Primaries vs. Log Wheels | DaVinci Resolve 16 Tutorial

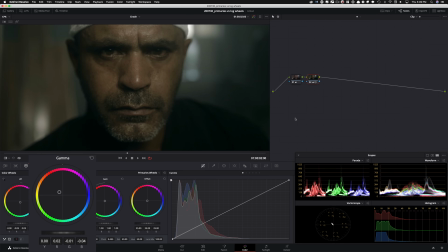So now I brought it down a little bit more and now I take his skin and I put it in that world a little bit more. And if I go in my log wheels, what I can do now is in my shadow, I can lift it a little bit, right? So it's not super crushed and I can put it right here. So now if I do before and after,
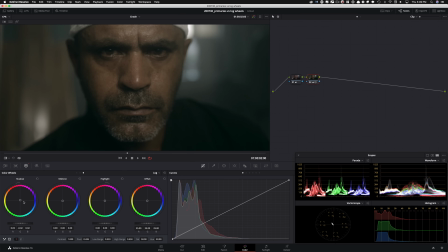just realize how much of the look DNA we created with lift gamma gain in conjunction with the log wheels. And this is what I meant when I said you have to use them together. One does not come after the other.
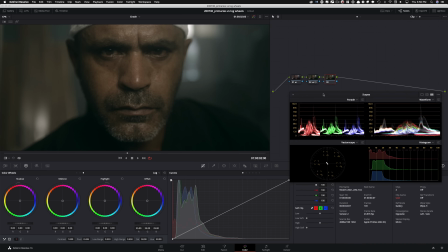And let me show you one more thing. So I'm gonna create another note and let's say overall image needs a little pop, right?
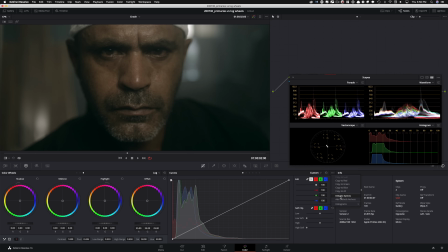I mean, it's just a bit on the dull side. So I'm gonna go click on my editable splines. I'm gonna click right here and I'm gonna start raising it up. I'm only looking at his skin right now, okay? So I'm only looking at that. and this is looking pretty good to me.
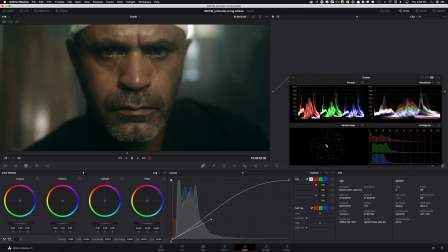And then what I can do is I can click right here on the bottom end and I can start pulling it down a little bit, not too much,
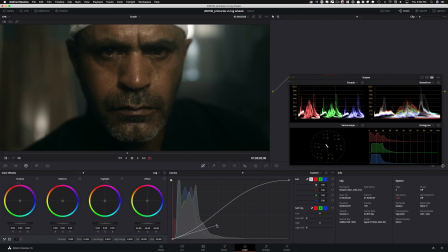something like that to keep the drama in there, right? So I'm doing that, this is looking pretty good, but the only thing that happened here that's detrimental to my image is look what's happening.
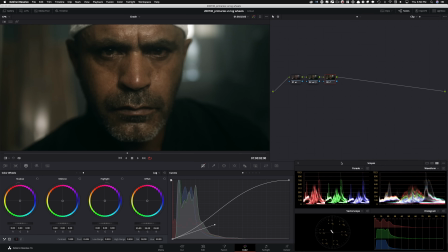We're clipping up top, like right here we're clipping. So how do we handle that? we handle it with our log wheels in our highlights. I can just go in here and just watch what happens right here. When I go on my log wheels in my highlights and I just pull it down, boom, just a little bit.
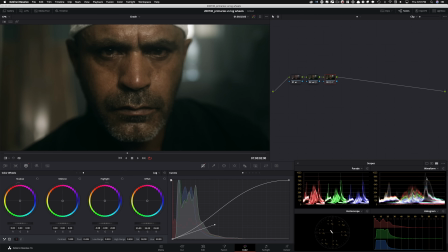Look what I just did. Before, after, I just pulled it down a touch and this would have been not possible to do just that in our primaries because it would have affected the entire image here. You barely even notice the difference and we pulled the highlights back and we protected our image just like that, okay?
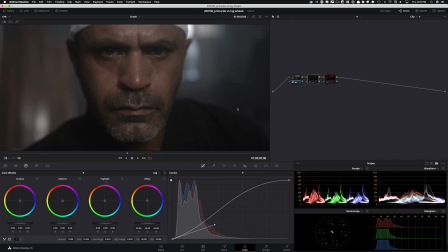So in these two nodes, look at how far our image has come from this to that with the help of log wheels,
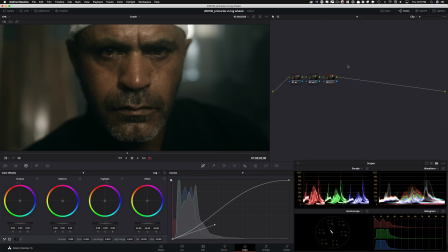partnering up with primaries and custom curves. And this is what I meant in the beginning when I said that people got that idea backwards where they go, they're the log wheel guy or a primaries guy, that's not what it is. you have to learn to use them in conjunction to create really cool looks.
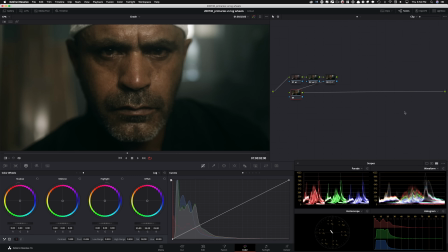But, you know, we're not gonna stop here because we never stop at what it is. We keep milking it and take it to the next level. So now I'm gonna do three new nodes, which are gonna be more like a complimentary nodes. They're more like extracurricular. You don't have to do it, but I'm gonna do it because it's really gonna, you know, put a new life into this image.
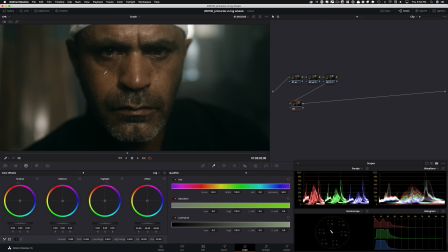And the first one is gonna be where I'm just gonna grab his skin, right? So I'm gonna go in here, I'm gonna grab this.
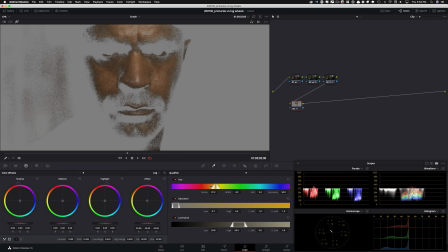And then because it's red and shot on really, really high bitrate, like we have a lot of information. So what I'm gonna do is I'm gonna try to mess around with it, open it up and try to grab as much as I can and then actually leave that as is and then restrict this a little bit,
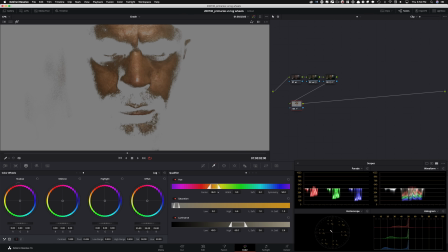move this around. And I just wanna really keep it in this world, maybe actually tighten it a little bit.
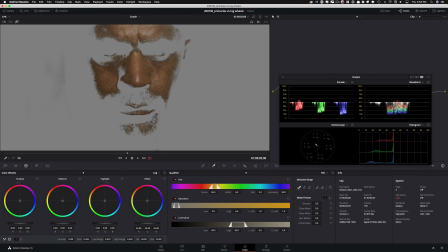Okay, so this is good enough. and then I'm gonna come in here, I'm gonna denoise it to around 10-ish.
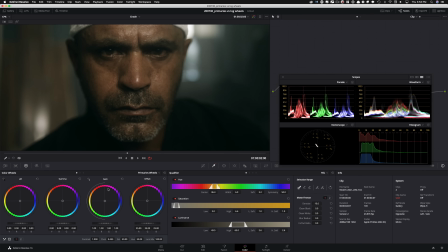And now what I wanna do is I just wanna go in my gamma and I wanna give it a little bit more juice, you know? So if I turn it on and off, it's just giving it a little bit more, which really separates them from the rest, from the background.
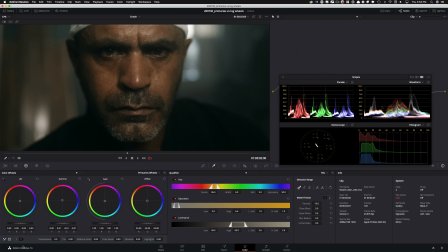So I really like it, I'm gonna leave it there. But now I wanna do a few more things, like really grunge this image up. And one thing is gonna be the mid-tone detail. I wanna take it, I wanna crank it to around 50-ish.
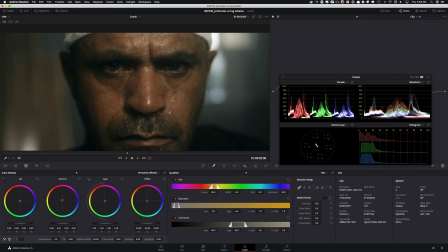and just look how much it's giving them this villain look,
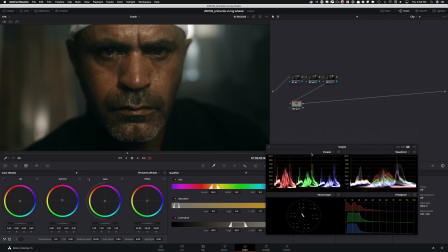gives them so much more power. So I want to keep it right there, okay? So there was a little effect, but went a long way.
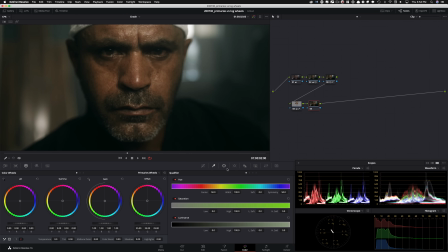Now I want to go right here and what I want to do is I want to sharpen up my entire image.